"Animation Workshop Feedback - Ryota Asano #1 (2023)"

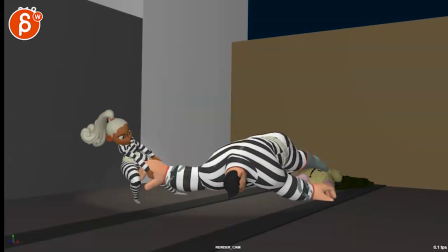[3:28]
and then the other thing is it's a very long pause um and i don't see anything in the email and the prison guard comes to stop them from behind the camera i mean that is that is this section here so I would just go into cut but even here I would have her
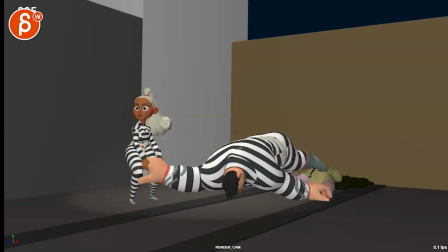[3:46]
move go like they caught us and play up the the lights
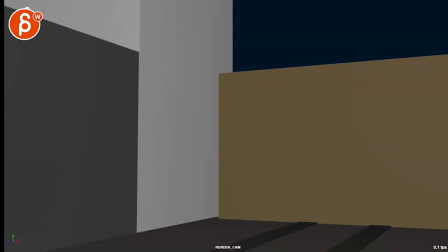[3:51]
so one thing you can do if you want to keep this for a second you can have to make this super obvious barbed wire here and then you have a really strong uh spotlight going from you know from here to here
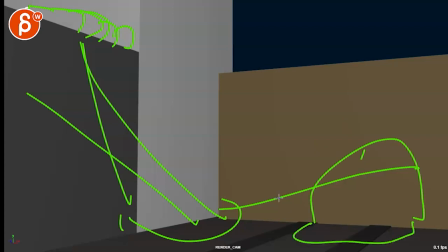[4:09]
or from here to here so immediately we know oh this is some secure facility maybe a prison again like you know you have stuff here where they're not supposed to climb and you have spotlights something is going on and we can read all of this we get to see the set we understand
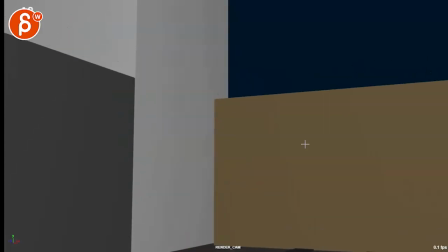[4:27]
the spotlight like oh this is where we are and then she comes in here then
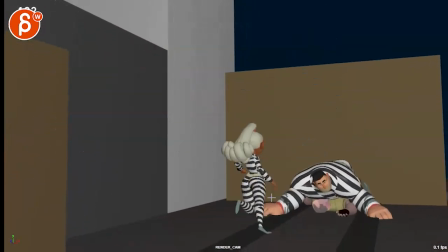[4:33]
we have all this action which is all super cool i like her little
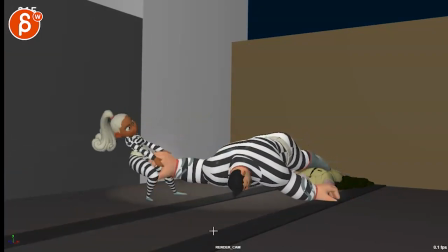[4:40]
that's all fun i think i got some notes on this potentially but just to finish that thought and then that light could go this way could also go up whatever it is but something where we don't quite catch them except maybe parts of this or maybe parts of her head and then
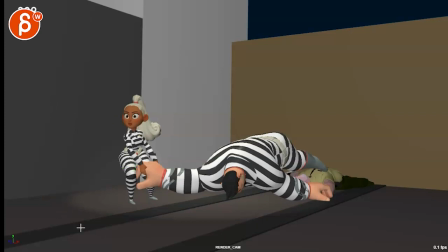[4:58]
the light does a very dramatic shift imagine the light goes this way and then that's illuminated but catches just enough of this stops a bit and it's always like its own character and timing and then goes and has a really strong and you can even have that like over there and
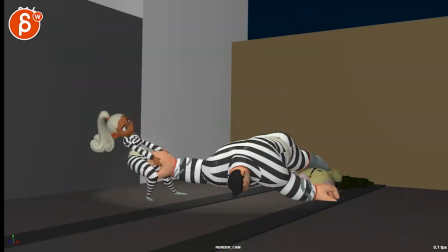[5:15]
then a second spotlight comes in like we got them we got them and she has a stronger reaction of oh crap they got us and then cut because this feels a bit the light just kind of comes in and then stops and she has a bit of a hey she's
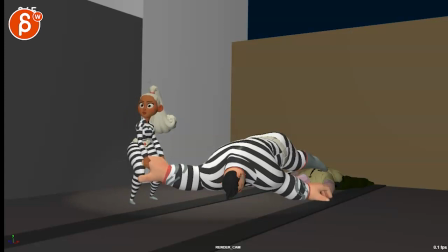[5:32]
very relaxed about this unless i'm missing something or you have some other ideas or something at the end is missing that explains that move and the timing of it and
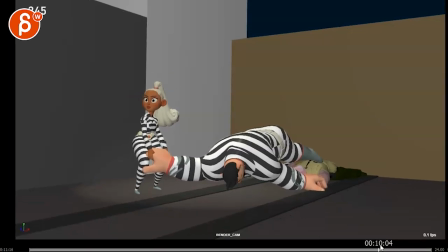[5:41]
then at the end we have if i bring this up here we have a lot of time where nothing's happening here right so i just go cut again unless there's something happening at the end that i'm not aware of i don't see it in the email listed there so uh something you can
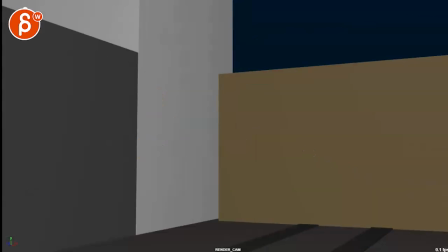[5:57]
let me know that would be that in terms of the animation i think this is all fun
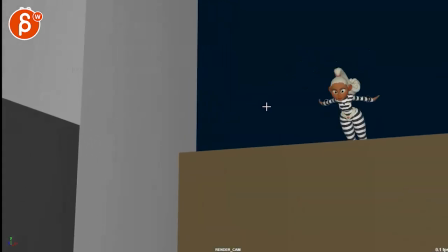[6:03]
i do like that little hand the arm up down and that little
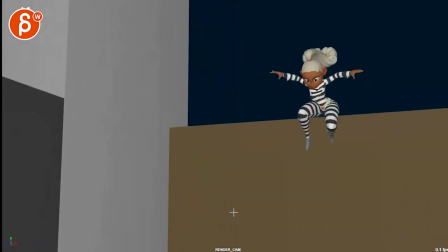[6:09]
adjustment there i think that's a cool little whoa classic three-point landing
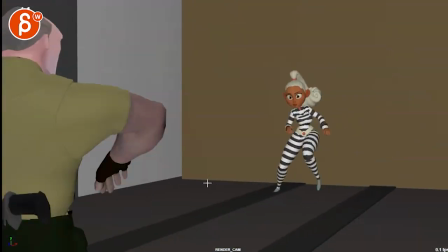[6:15]
why not that all seems fine too it's a bit magical in terms of body mechanics in terms of how she slides forward meaning that she lands
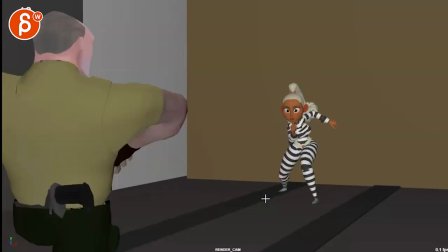[6:27]
here puts her weight on this for not that long and then whoa wait a minute this leg is now suddenly going forward so i'm not quite buying that she
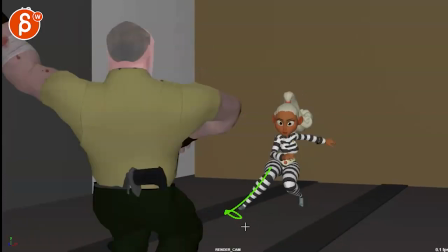[6:38]
is going so far so quickly after one frame
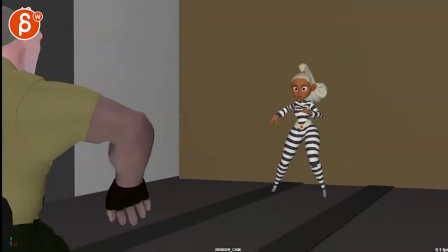[6:44]
of contact so to me it would be she could be like this goes back but you know leans on this leg for an anticipation
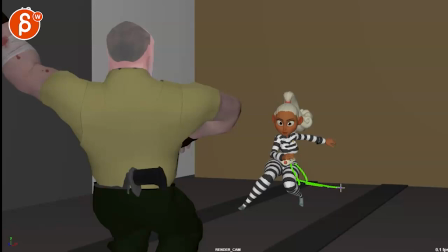[6:52]
then pushes herself forward so then that leg might be you know could already be stretched out this way and then catches up underneath whatever you know changes you want
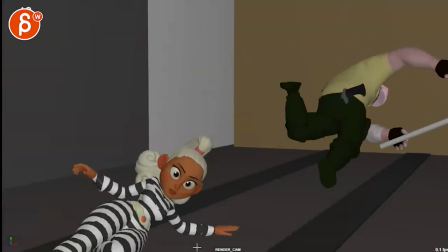[7:01]
to do in terms of mechanics but you want to make this look like there's even if
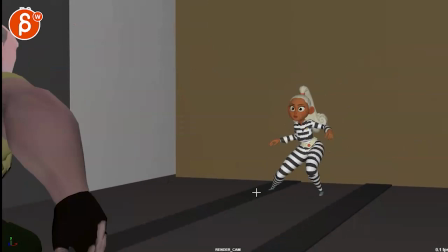[7:05]
it's stylized and cartoony and snappy in terms of timing that they're still
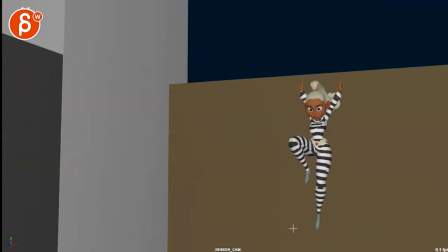[7:10]
the basis for the mechanics are still correct and this doesn't
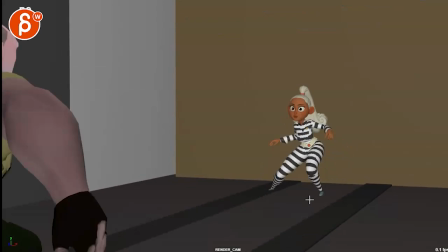[7:15]
quite work to me where she gets over there and yeah to me it's
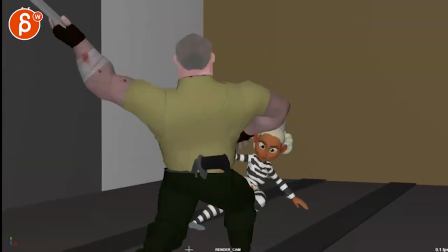[7:19]
like that's the step she's taking and then whoa one frame going there really fast that's all cool i love that
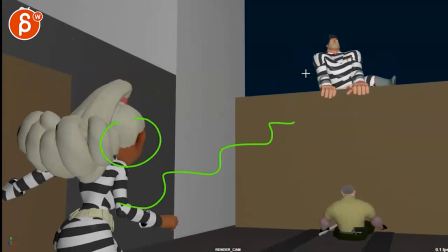[7:28]
turn and i love that she turns around so we don't see her eyes so we look for new eyes he comes in i like that he's the clumsy guy with all the weight